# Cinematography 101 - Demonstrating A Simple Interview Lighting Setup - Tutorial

Hey, what's up, Scott Balcom here with Imagination Creation Films, and today, it's 2019! Woohoo! Yeah! We're gonna be doing lighting tutorials, lighting tips, lighting challenges all over the next several weeks. We're gonna take you back all the way to the basics, because we all need to learn it. Yay, 2019!
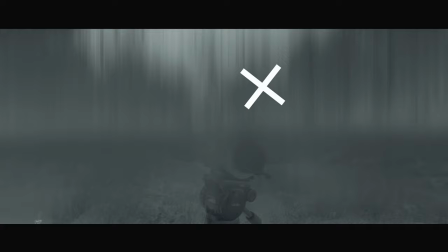(0:20)
In
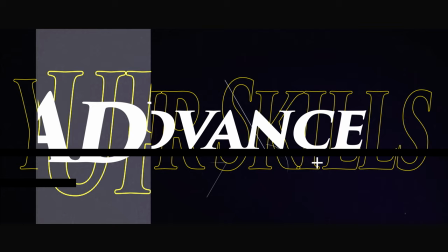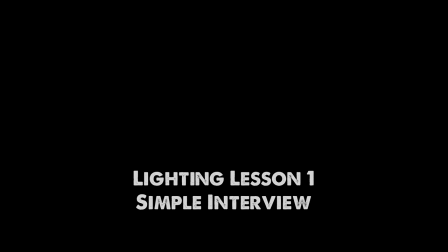the year of 2019, the Lord saith upon thee, go to CVS, purchase a Klappa so that we may
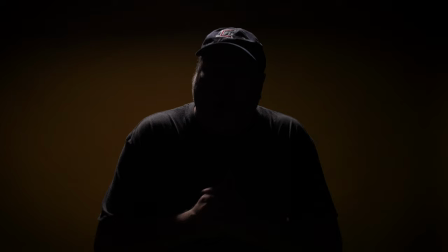(0:47)
Hey, we've got light. Awesome. Well, not exactly the light that you were looking for. The purpose here is to demonstrate what each light is for in a common, although not necessarily practical, lighting setup for an interview.
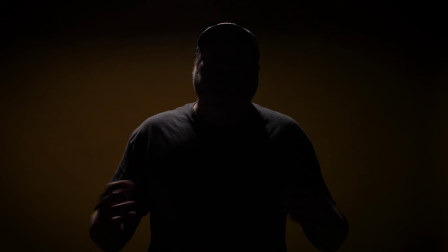(1:04)
Why is it not practical? Because you don't need to have three or four lights to do a lighting interview. I just wanted to show you what it might look like and to break it down so you can see the key differences. So there are actually four lights in this room. Right now, there is one on, and that is right above me.
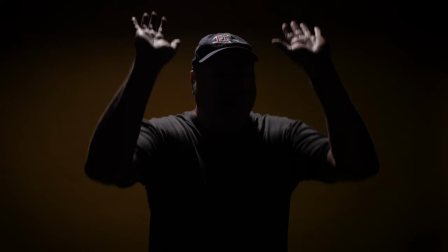(1:21)
You can see 2019. It's right above me. 2019.
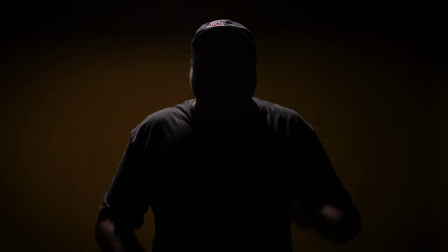(1:27)
It's right above me. Why? And this light is nothing special. It could be a simple LED bulb with a clamp light from Home Depot that you put just above and back behind, and the purpose is to create that ring.
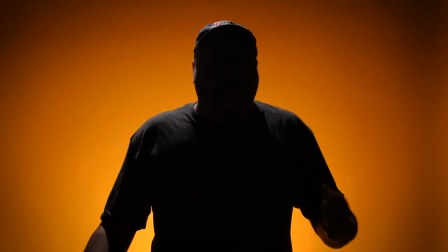(1:40)
Why do you need that ring? Well, that ring is so that you can have separation.
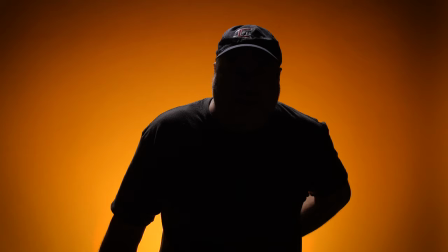(1:45)
Why? Separation from your background light, which is the next light we're going to be talking about. This light behind me is a simple little light.
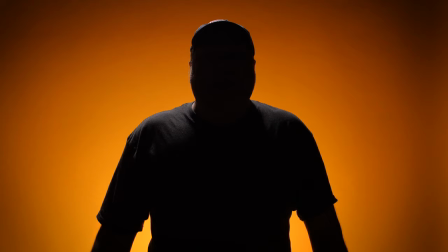(1:52)
This one happens to be an aperture light. Why? Because I have an aperture light standing here.
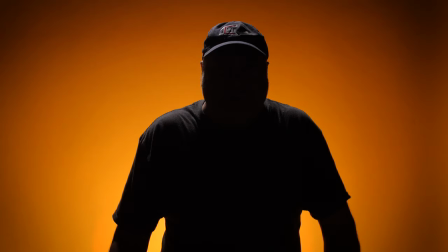(1:57)
And all it is doing is casting a nice circle on some seamless background paper.
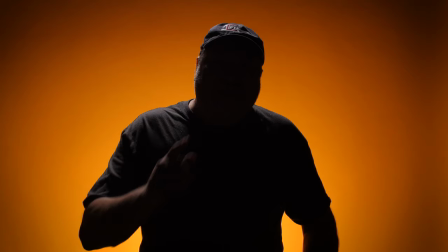(2:02)
That background paper is actually sand in color. And with the background light balanced at tungsten and the camera balanced at daylight,
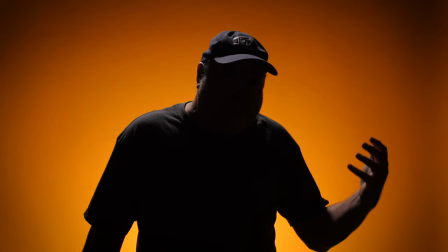(2:10)
you get a very warm glow out of that sand color, so it makes it kind of orange.
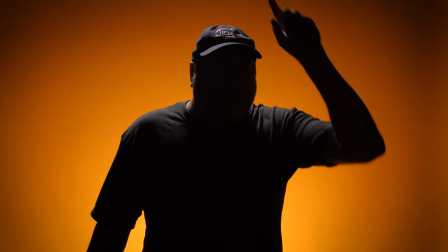(2:16)
And why? It just looks nice. It's warm. It's inviting. It's everything that you wanted it to be.
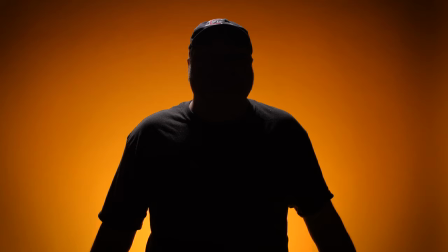(2:22)
That light from above and the background light, which, again, these can be two clamp lights, nothing special.
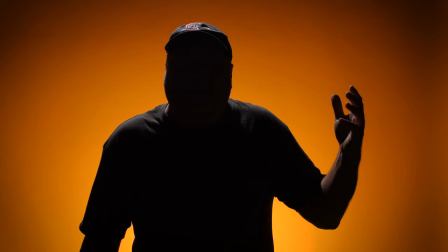(2:30)
They're there to give some interestingness in the background, but not to draw attention to the background.
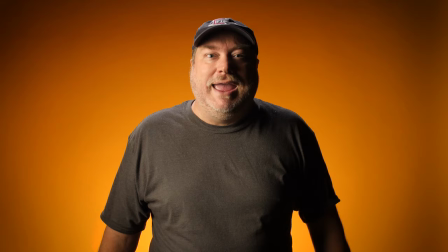(2:36)
Why don't you want to draw attention to the background? Because of me. You don't want to draw attention to the background.
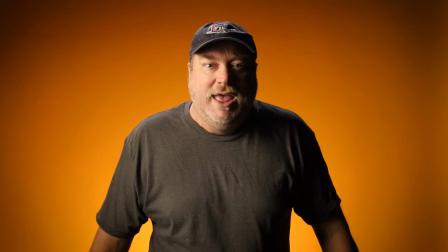(2:42)
You want to focus on me because I am the person that is talking. You want the eyes drawn right here.
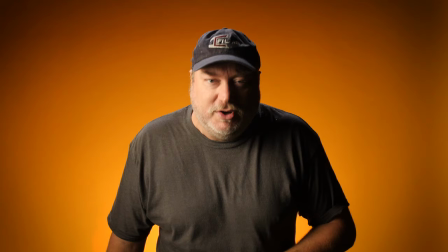(2:49)
Now, in an interview shot, you're probably not going to be looking at the camera. That can get a little different for people.
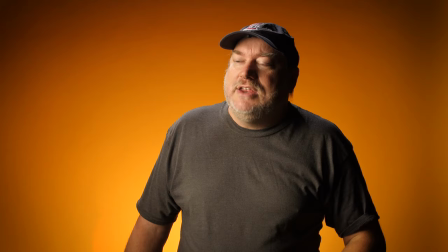(2:55)
It also makes them uncomfortable. But we'll get into that one at a later date. Typically, you're going to be turned slightly.
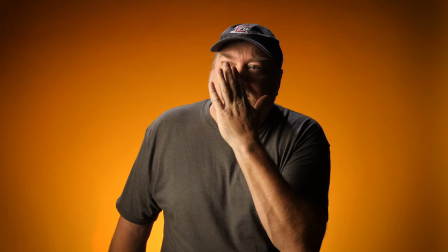(3:01)
And as you can see here, what you have is you've got a nice amount of light hitting the face here. with it slowly wrapping around over here and then falling off on this end.
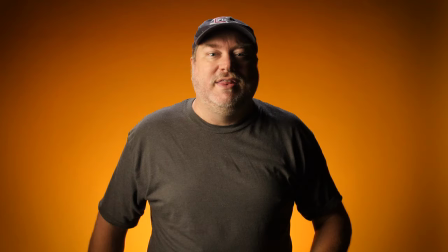(3:10)
Now, I am lighting this right here, not for interviews, but for stand-up interviews.
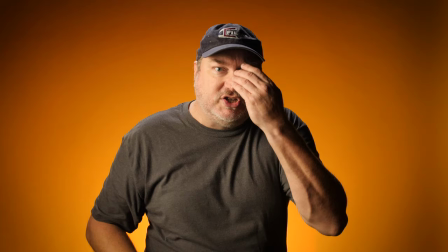(3:16)
So we're going to go with it this direction. The light here, you can see, is very much, very much cut right across the face.
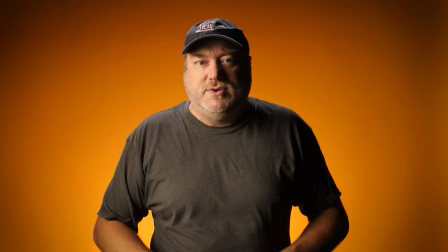(3:24)
Now, what kind of light this is over here? This is an Aputure 300D. It doesn't have to be.
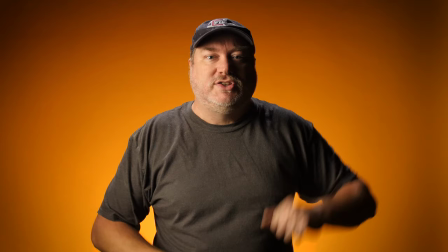(3:29)
It could be a clamp light. it's just pointing into a softbox that all the softbox is doing is providing a very nice large
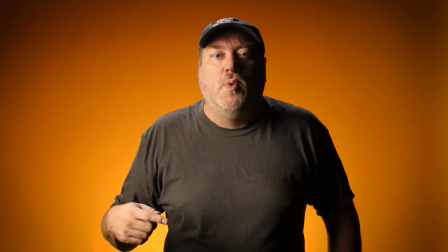(3:38)
light source we're gonna get into light sources in a later video so you
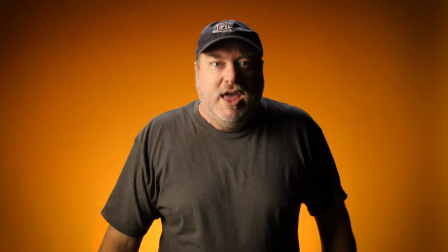(3:42)
can fully understand what it is we're talking about but there's also a grid on here to
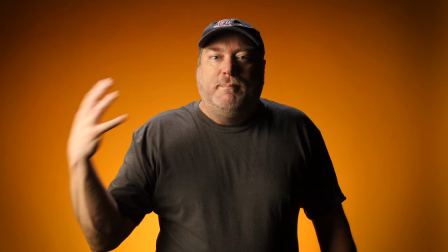(3:47)
keep the light from spilling on the background because we don't want it to affect the background now this looks a little
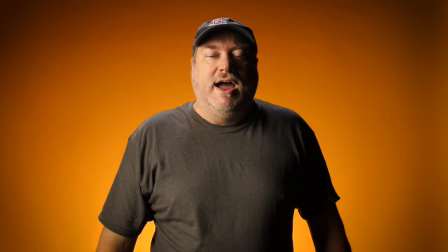(3:53)
unnatural doesn't it you've got a bright light source right here but you've got nothing over here,
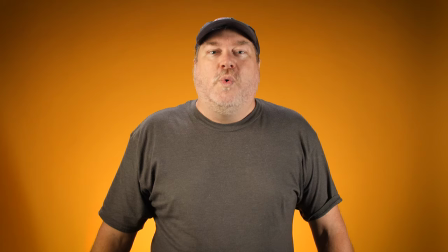(3:58)
and it seems a little odd. Now, you could turn on a light, and well, that doesn't exactly look natural.
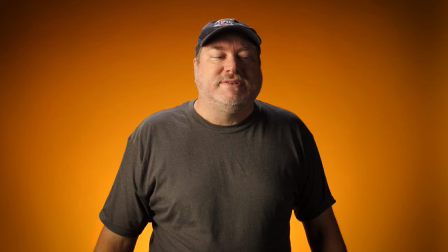(4:05)
Why does it look? It's very flat. It's very boring. Not what we're looking for.
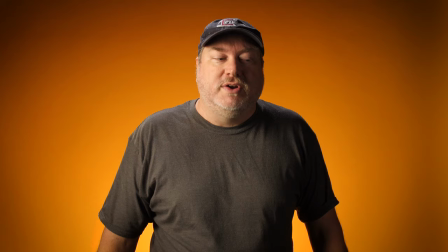(4:09)
What we're looking for is a light balance. We're wanting to take the shadows up so that you know there's something on the other side, but it doesn't have to be anything special. Now, that right there is okay. Let me just go up just a hair. And so right there, that already looks a lot better, in my opinion.
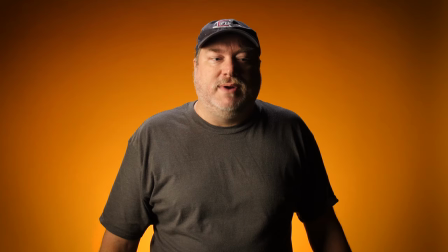(4:27)
We can go up a little more if we want, but you can see the difference right there and right there.
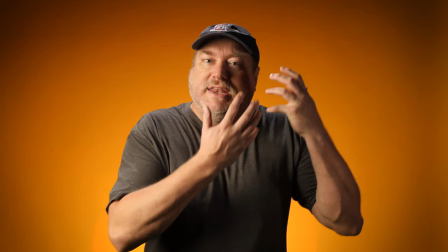(4:34)
And all we're doing is we're now drawing that the person has the second half of their face.
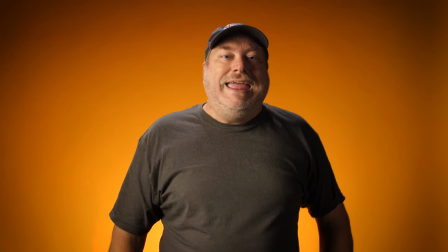(4:39)
Now we've got a great looking lighting demonstration. We've got a great looking light set up and we've got one, two, three, four lights going.
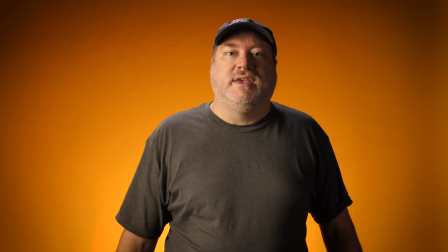(4:47)
We don't need four lights going. Why? Well, because magic and stuff and things.
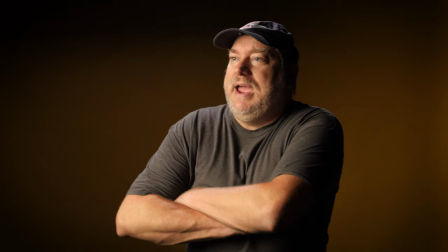(4:53)
So let's kill those. Now we've got a kind of boring.
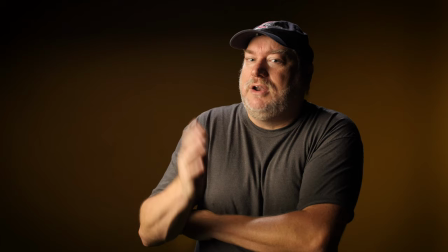(4:57)
Now if I turn this way and I put the camera this way or I move the light this way, now you can see I've got a nice little wrap around the face.
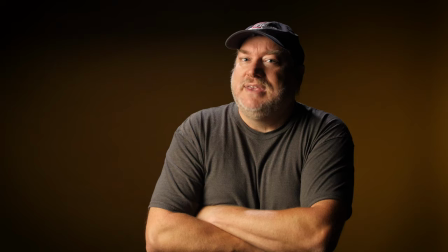(5:06)
I think, yes, I do. I have a nice little wrap around the face.
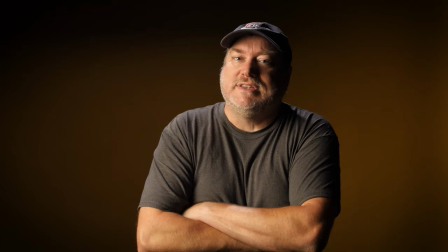(5:09)
I do have a light overhead, which is nice, but if you put it up against a window or anything that's the same color, it will help sell the background there.
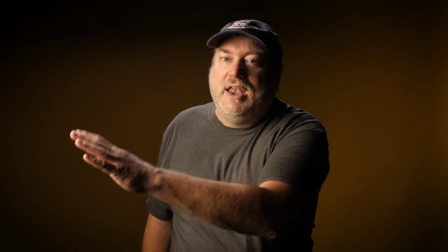(5:18)
I can't turn that light off remotely. But this is just now one light, and that one light right there, as long as I'm looking that direction,
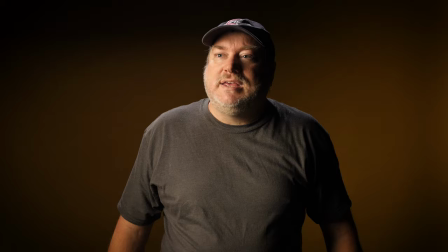(5:25)
or the light is over here, it's going to actually look fairly nice. But I like my background.
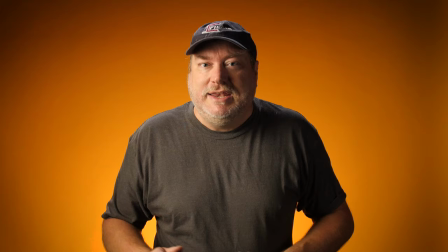(5:34)
I like my side light. I think it looks nice, and that's what we're going for. So this is a simple little lighting demonstration to show what you can do with simple lights. And they look complex, but they don't have to be. We can do them with clamp lights. We can do them with halogen lights. We can do them with any kind of light. It's the light control that matters. We're going to be talking about light control in a future episode. But this is a quick little rundown of a lighting setup that you can do yourself. I hope you got something special out of this because it's 2019. It's time to be special. I'm going to be changing the format up a little bit. I'm going to try to be a little more professional in my presentations. Give me a little time. It's going to take me a while. Scott doesn't like to plan. Scott doesn't like to be professional. He definitely doesn't like to read off a teleprompter, but he's going to try it anyway. And it's going to be making some changes slowly over the year. So hopefully you'll see a little bit higher production value coming out of all of these videos, because I want you to live in the world that I live in. And I want you to be able to participate in that world just as easily with a clamp light or whatever light you need. Also coming up in 2019, can't tell you about it yet, but we've got some serious challenges going on for the entire year i'm partnering with another friend of mine and we're going to be alternating back and forth between the channels doing some type of cinematography challenges that will help you understand the various types of moves and techniques and cinematography with examples and then have you submit your best and there's a lot of details to work out but we are going to be doing that very very soon i look forward to sharing more about that with you but as always if you have any questions or comments, do feel free to put those in the comment section down below. I do try to read and respond to each and every one, even if it's just to say thank you. Also, please support me on Patreon. I greatly appreciate my Patreon supporters. I love you all. You are all amazing people helping me help you. And that's what this community is all about. Speaking of community, if you want to go ahead and click that subscription button down at the bottom and the little alert bell next to it, I do live stream a lot and I also upload videos a lot. It'll let you know every time I upload a video or I'm live because you want to know right this is a community we want you to be a part of it because this community gets bigger better with you being a part of it also you can follow me on all social medias that Scott Balcom you can find me on any of them except for snap nobody does that yeah so as 2019 begins and roaring I want to leave you with my favorite phrase don't let your passions center around your life let your life center around your passions.